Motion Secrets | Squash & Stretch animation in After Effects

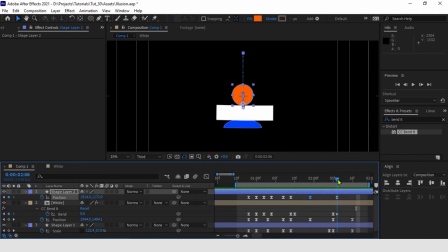(17:11)
The only difference will be at the end, where we will have to manually create a small rebound.
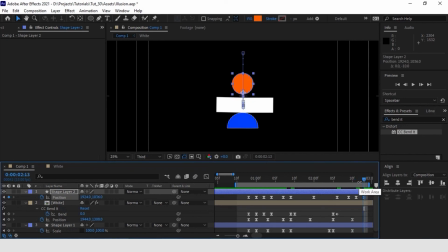As a final step, we can make small adjustments by exaggerating the overlap
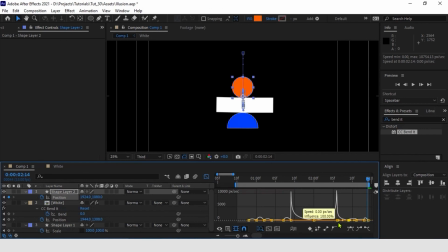(17:48)
of the rectangle and refining the semicircle's squash and stretch effect. It's interesting to see how the principles other than improving the quality of animation can also help to convey information on the mass of each single element.
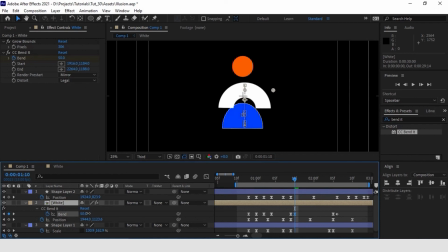(18:07)
We can indeed see that both the semicircle and the rectangle have a much softer body than the orange circle.
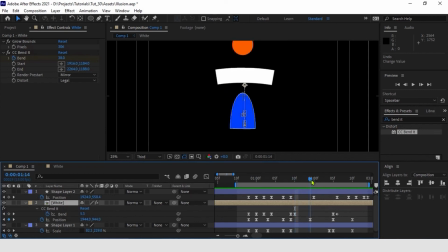(18:17)
Another thing I want to point out is how the principles manifest themselves at different levels.
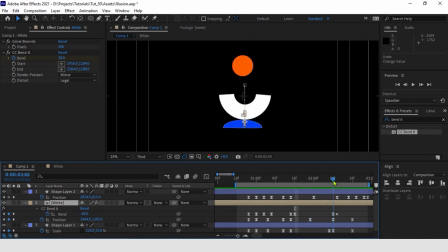(18:23)
We started by creating a single anticipation to the main action, but after we went back and enriched the animation with smaller secondary anticipation, much less perceptible, same thing for overlapping.
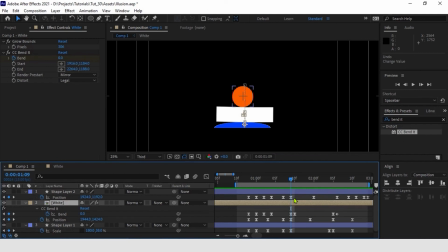(18:40)
The main overlap force up is created on the white rectangle. But I invite you to see that on other movements, I purposely made a delay of one frame between the rectangle and the circle. They both carry out the same action.
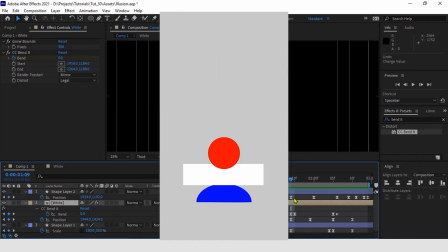(18:59)
But having those movements with a slight offset instantly improves the quality of the animation. It's all of these details, no matter how small or insignificantly they might seem, that we have to focus on in order to step forward as animators. So this is basically the entire process. I hope you liked it. And if you have any questions, feel free to ask them in the comment section. If you like to discuss, you can follow me here on Instagram at @meshsachin. And also you can check all of my other tutorials. This one is really cool. It's really fast. Thank you for watching, and I will see you in the next class.